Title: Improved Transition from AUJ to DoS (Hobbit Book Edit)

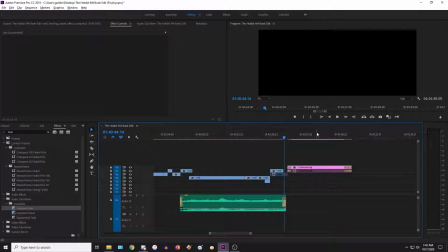What's up, guys? In this video I'm going to be giving a quick update on my Hobbit edit. I know I keep doing updates over and over recently, but I'm back into it, and so I figured I might as well just punch out as many improvements and fixes as I can, and I think I'm done now. So I've said that multiple times, but
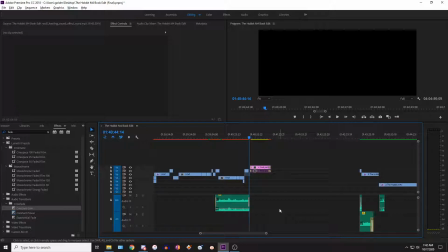I posted a long video going over every update and transition like a week or two ago, I'm not sure, and that was everything. But you know, I did this one small adjustment to the start of part 2 just a couple days ago, and I thought I might as well make a video about it because it was pretty interesting what I was able to pull off.
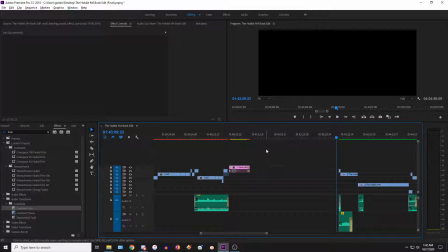So I'm also going to take this time to explain my transition from part 1 to part 2 in my edit anyways,
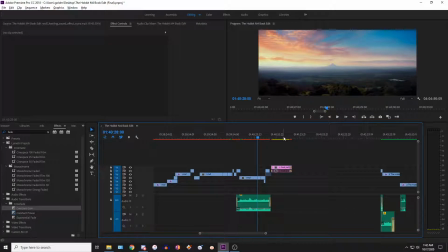just because we're on the topic. So I've edited the Hobbit trilogy into one long movie which follows the book,
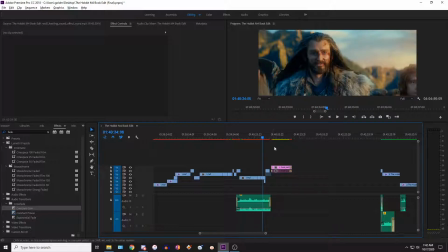and the problem was that in an unexpected journey it ends at morning with them looking at the mountain,
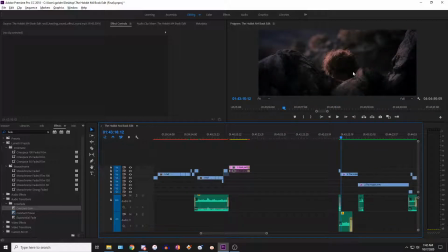and then Desolation of Smaug starts at night with them in a sort of forest area on a mountain. So it just was completely different settings and times, but it worked because they were separate movies. But now I want to make it one movie, and so I've got to find a workaround. What I've done now is there's an intermission, but it's not called an intermission.
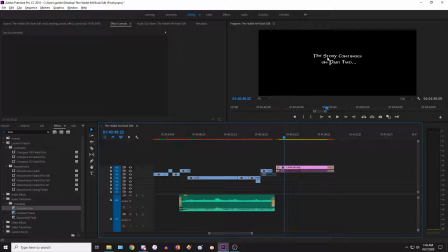I mean, that's kind of an old thing in movies, and like Middle Earth movies have never had a straight up intermission. But what they have had is an insert next disc screen. So I do have, for the disc version, it just will have this insert or continues on disc 2, that completely accurate to the Hobbit Blu-ray.
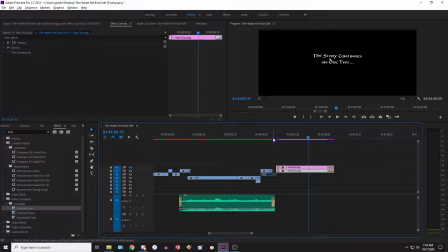So that works fine for the disc version. It covers up the transition, gives you a break.
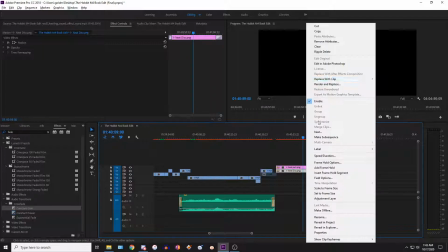But for the MP4 version, obviously it's not on disc.
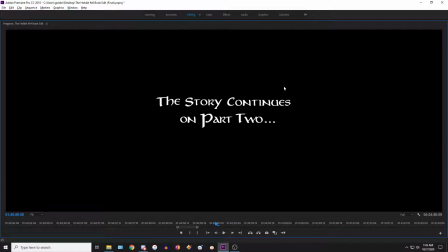So I've just changed it to say part 2. There we go. So this covers up the transition,
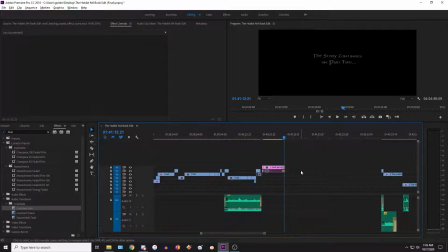and it also allows it my edit to follow the same format as the Lord of the Rings Extended Edition Blu-rays, which are also on 2 parts. So, you know, it's kind of cool, I guess, that now each Middle-earth movie, there are 4 of them in my timeline.
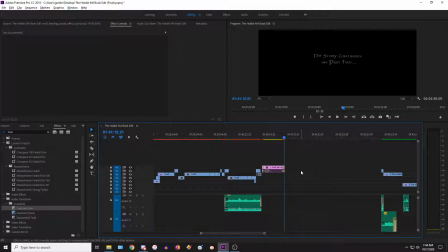There's the 3 Lord of the Rings in this Hobbit edit. Each one has 2 parts. So, you know, it's kind of cool like that. They're all relatively the same runtime too, around 4 hours, a little bit less. So I'm actually pretty happy with how that turned out.
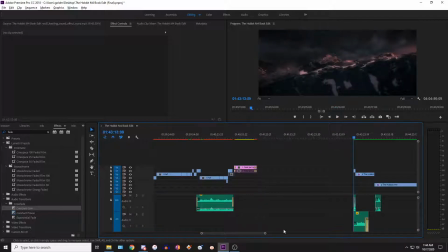But anyways, now we move on to part 2. This is where it begins. They're at night, and a couple things need to be addressed in the opening of this movie.
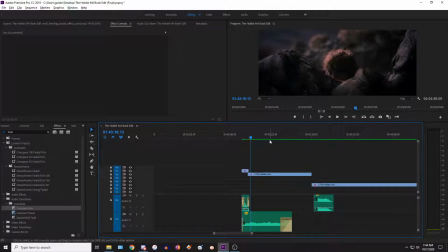We need to give the audience some information before we move on. So number 1, we need to get them from just the wilderness into Beorn's house. That's our number 1 objective. Number 2, we want to at least introduce us to Beorn, like the bear at least. It can't just pop out of nowhere. And then number 3, we need to sort of remind the audience that the orc pack,
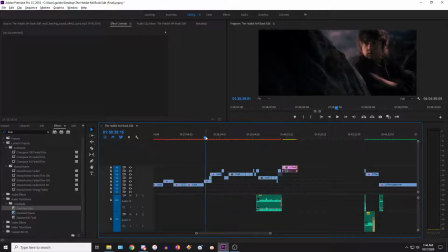or the warg pack from the end of part 2, they are still a threat. So these 3 things can't be skipped over, or else it just sort of feels rushed, in my opinion.
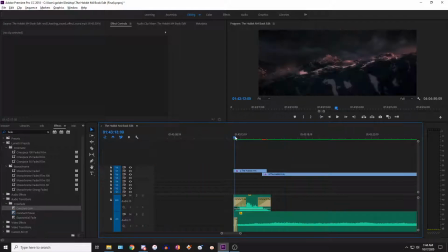So let's start off. I've added actually this new shot. If you downloaded the MP4 right now, it won't actually have this literal, like, what is it, 3-second shot, but you know, that's fine. So I just added this. What this does is the movie now starts, and we establish it.
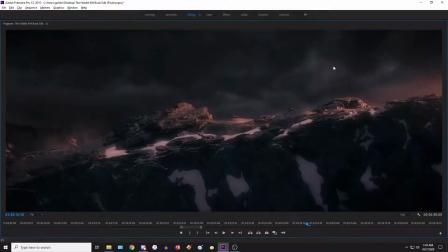Okay, the orcs and the wolves are coming back. And
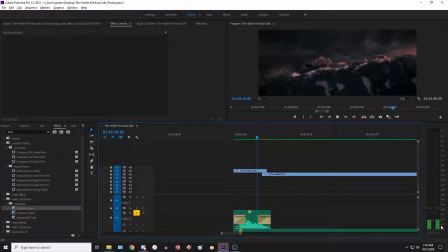I've redone the sounds. I guess I'll talk about this. I have an outer channel surrounding quiet footsteps and wargs, and then I have a center channel footsteps a little bit louder, and then we slowly fade into the original audio like that.
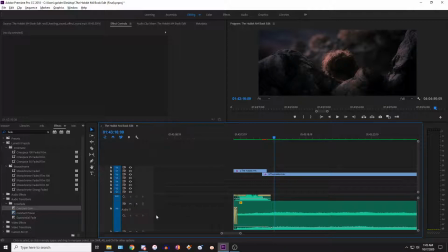And then I also have some wind ambiance to cover it all up. And so you can see it flows pretty smoothly, so I'll just show it again. And you might ask, well, so what is the point of this? Why am I even showing this edit?
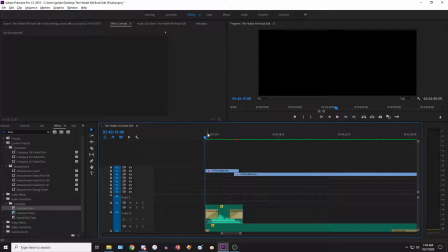Well, originally in the movie we had a bunch of close-ups of Azog, and it was a little bit longer. So now I've been able to shorten it. So we introduced the orcs and the wargs. Okay, so that's number 1 done. We see Bilbo scouting out, and then he notices Beorn.
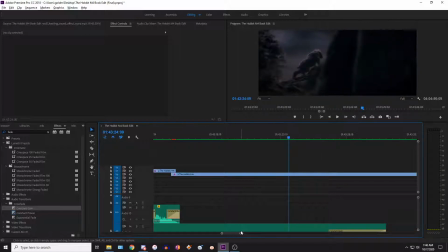So that's number 2. And so now we know the company is facing these 2 threats.
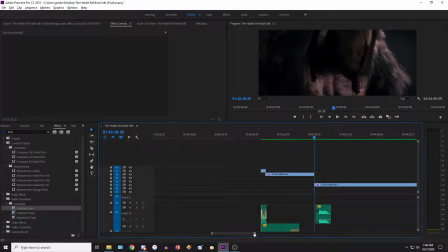We get a cool little shot of Beorn. And then I removed the Desolation of Smaug titles card scene, obviously, or shot.
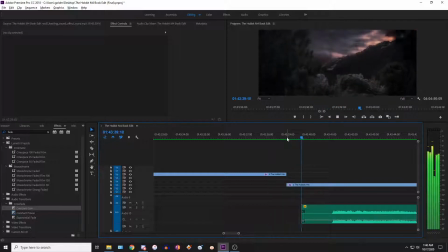So now it just cuts from. So then now we're back to the company.
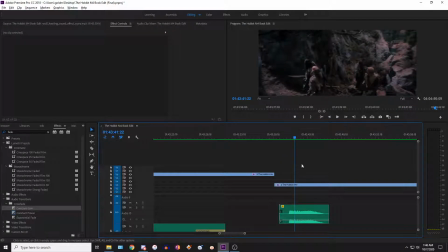I've also added a little wolf warg howl.
How close is the pack?
And so Thorin's asking about the pack. So now the audience is fully aware that the pack is still a threat, and because that was like in the book.
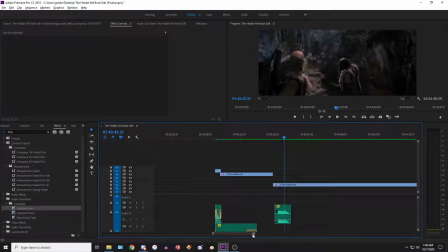In the book, the eagles helped them escape, but they still had the threat of the wargs. So we have that fully established to the audience. Nothing is confused. The only thing that was not explained was the fact that it's now night and they're a little bit further.
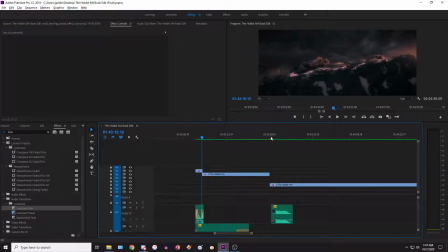But we don't really need an explanation for that. Now that everything is sort of explained with the wolves and the wargs and their new threat, and the audience is already thinking about this new thing, which is Beorn, we can sort of skip over the fact that now it's night, and so I think it works well. So now, that was a really long explanation for not that much footage, but anyways, you get the idea.
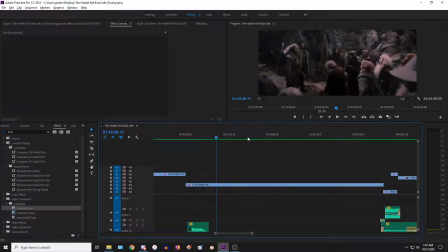So now we've moved on, and the company is going to talk it out and figure out what they have to do.
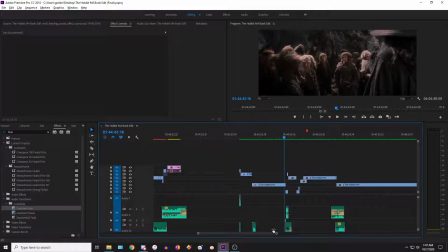Now Gandalf realizes that not only are there still the wargs coming after them, but also that there's Beorn who could get them.
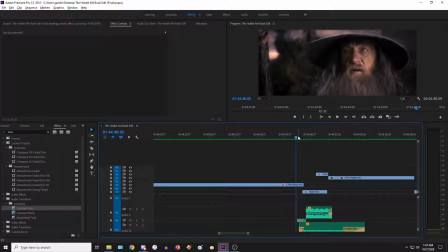So he decides to change his original plan from just whatever hiking across, and so now he realizes they need to go to Beorn's house. And the reason why he wouldn't immediately want to go to Beorn's house is it's explained. I mean, Beorn is a tricky man.
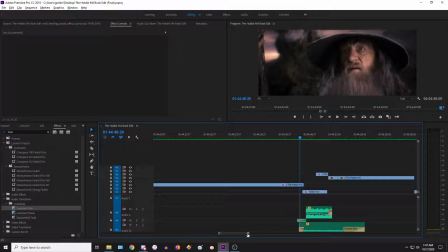He could kill you or he could help you. And so Gandalf was worried if they would just straight up go to his house for no reason. So that's why he didn't bring them there immediately. He just would rather hike on his own with the company. But now he has no choice. And so he says that right here.
None.
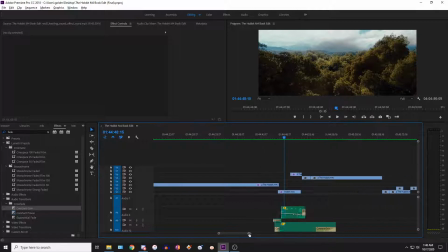And so then we transition into here. This is new. So originally, let me show you.
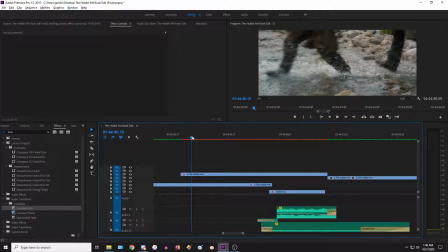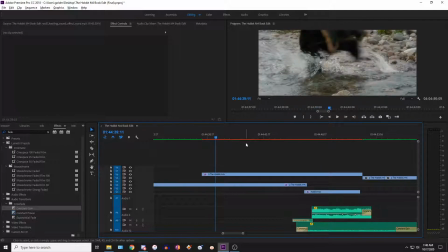So there's no choice, Gandalf says. Wait. Did I? Oh, never mind. This shot is flipped. I'll explain that later. That's why it's weird.
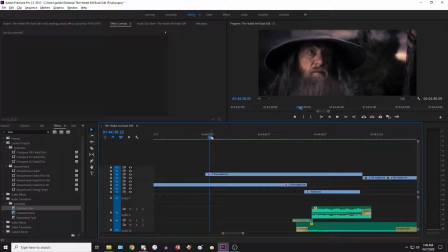Anyways, originally we go from no choice to running across a stream,
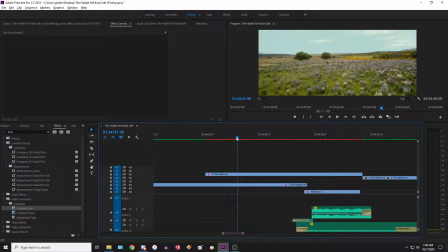running across a plain with a couple trees and some plants. Then now we're out of that and we're onto a new plain, and there's another like river, I guess.
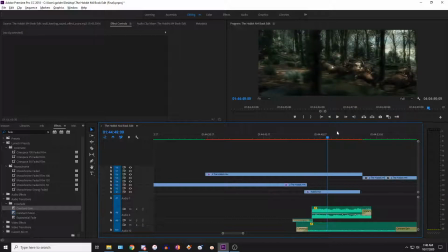And then a second later, sorry if it's loud, now they're back in a forest. It just made no geographical sense. I mean, they're in a forested area here, in a plains, in a forest. So what was this jump, Peter Jackson? I don't know. You didn't explain the flow naturally at all.
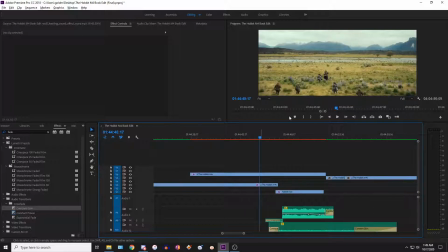And the other problem with this is not only does it make no sense how they're traversing all these different areas so quickly, but also how are they not getting run down by the wargs? I mean, they're completely in the open with no cover.
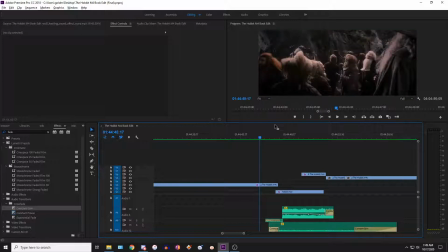So this is what M4 has found to fix.
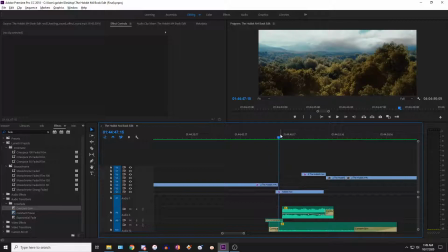We cut from Gandalf to an establishing shot of the forest that they're in. You can see those mountains. Those mountains were
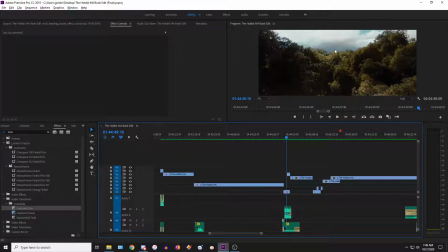these same ones that you see here. So they've made it pretty far. And then, whoops, let's just turn this down. Sorry if this is loud and you couldn't hear me earlier. So then we cut to, as the camera pans down into the forest, boom, we're in the forest still.
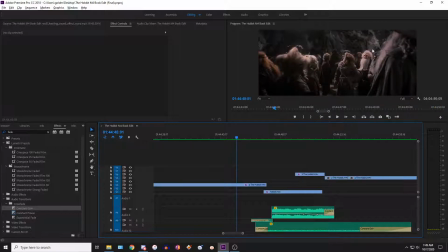The same sort of forested area as this, but just further down the line. Geographically, it makes sense. This shot has been flipped, so it shows them running this way, because then we cut to a shot of them running this way. And so it's sort of just showing that, you know, they're running down this hill in a zigzag pattern away.
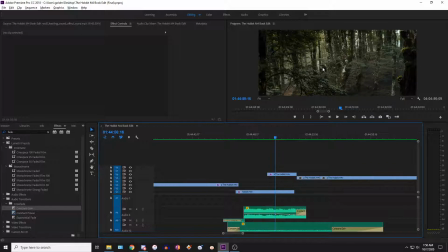Like, when it was not flipped, it showed them running this way and then running this way, and it just looked like identical shots.
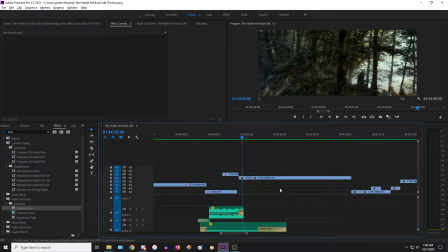But it flows really well now. So I'll play this at the end of the video. Sorry, I know some of you might just want to see it right away and then be done with it, but I want to explain it.